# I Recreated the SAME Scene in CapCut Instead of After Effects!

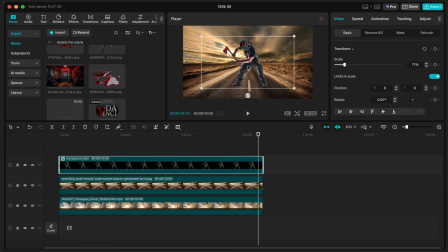[4:08]
Make sure it's not too big or too small.
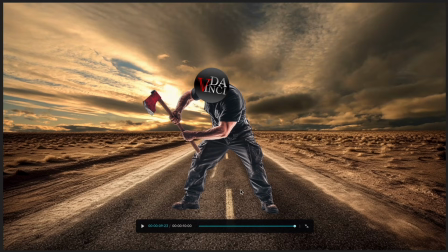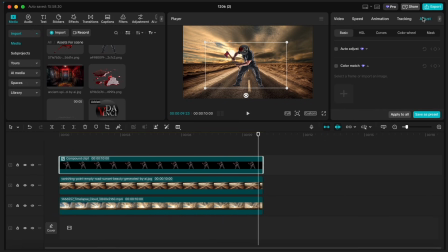[4:16]
Also, let's go to the adjust section and match the color with the rest of the scene.
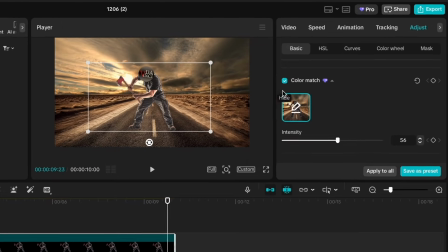[4:27]
It looks like it needs a bit more contrast, so let's increase the contrast to make it look bolder.
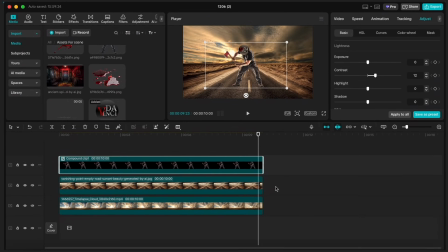[4:36]
Okay, I think this is fine. Now let's select the sky and road layers and create another compound clip as our background.
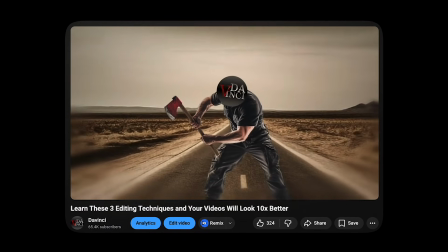[4:44]
Now, in my original one, there's an anvil that drops from the top, smashes the character, and the blood splashes into the camera.
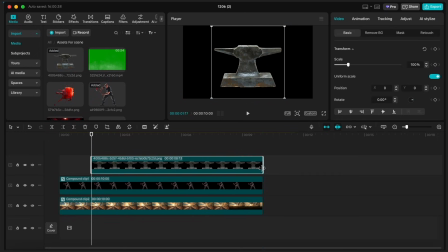[4:53]
So let's import our anvil into the timeline. Before anything, go to the adjust section and do a color match.
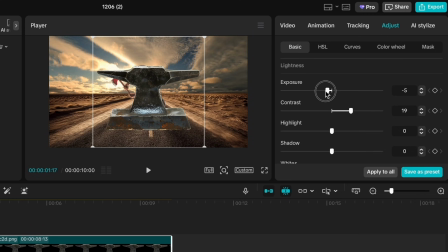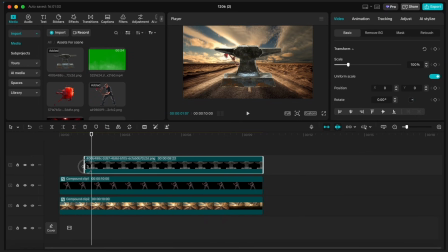[5:06]
Now, we need to create position keyframes. The first keyframe, where I'm marking, is where the anvil lands. Then go back to the beginning of the layer and move the anvil up, out of the screen. Just a couple of things to keep in mind.
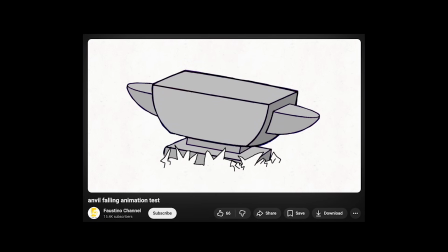[5:20]
Since the anvil is heavy, the movement should be very fast and sudden, so we keep the keyframes very close together.
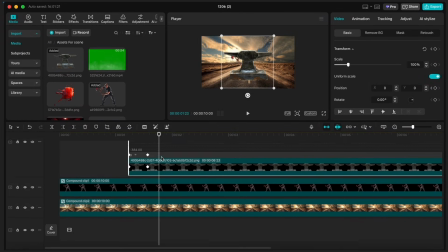[5:27]
Now let's ease our keyframes. Go to Keyframe Animation, select both keyframes, and from the Curves menu, choose Cubic In.
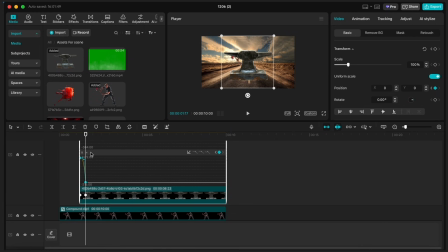[5:39]
I'm going to make it even faster, so you can grab the Bezier handle and straighten it so the movement ends very fast. Let's just play around with the speed of the keyframes to improve it.
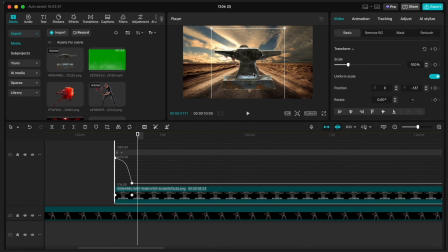[5:49]
And for a little bounce effect, let's add another keyframe and move the anvil just a bit up. This third keyframe should be very close to the second one. Okay, this looks good. It's like when the anvil hits the ground has a bit of an elastic effect.
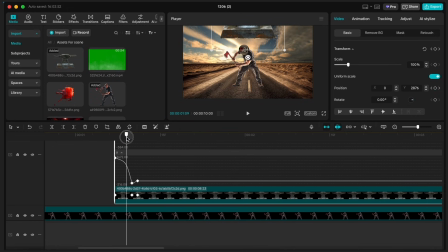[6:06]
So it goes down, and then the anvil goes up. We should give this bounce keyframe to the background as well. But first, let's select the character layer and go to the mask section. Choose the split mask, rotate it, and move the mask up.
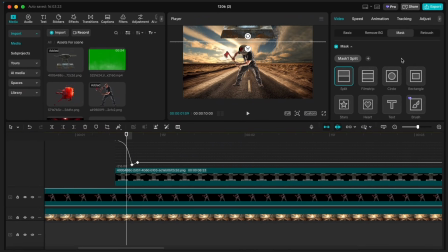[6:22]
We want to keyframe the mask as well. So before the anvil lands, we set a keyframe. And when the anvil lands, we move the mask down and create another keyframe. It's like the character disappears as the anvil lands. I just keep the character's feet visible under the anvil.
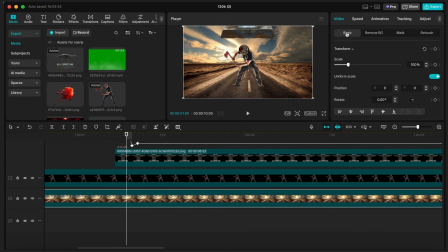[6:46]
Now let's give the background the bounce too. Select the background, and just before the anvil lands, create a position keyframe. Then when the anvil hits, move the background up, and one frame later, move it back to its original place.
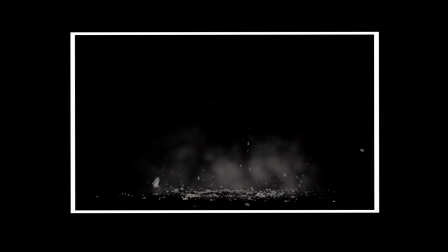[7:02]
Now, here we can add our debris ground VFX to make the scene more dynamic.
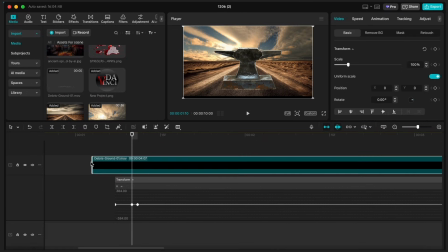[7:07]
Grab the footage and drop it into the timeline on top of the anvil layer. Now, I forgot to show you something that really makes your work easier. Right where the anvil hits, you can add a marker. This way, even if the layer isn't selected, you always know where the impact happens.
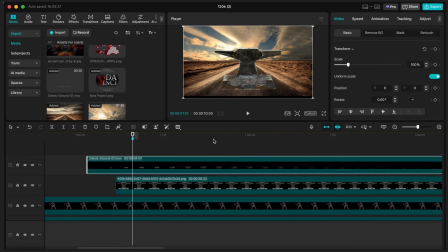[7:22]
Now, I'm going to match the debris footage with the hit. Let's cut a couple of frames from the beginning. Also, add a position keyframe for the debris, so it matches the bounce effect with the other footage.
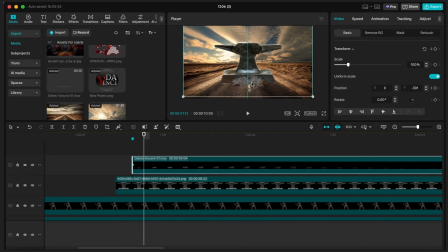It's a bit slow, so go to the speed section and speed it up a little so the ground debris happens faster.
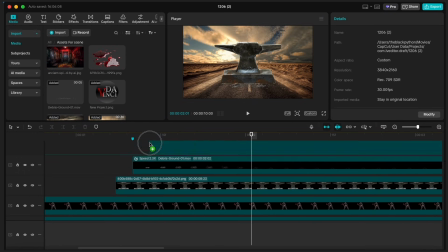[7:53]
Next, I'll drop this blood PNG into the timeline, scale it down, and place the layer under the anvil.
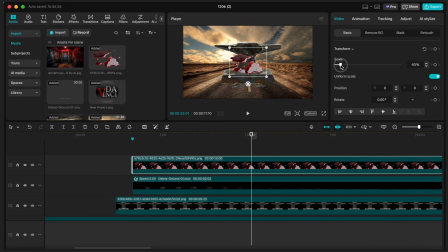[7:59]
The blood layer should start right when the anvil hits.
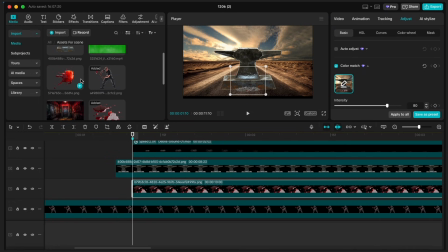[8:12]
Now I add a blood splash into the timeline above all the layers.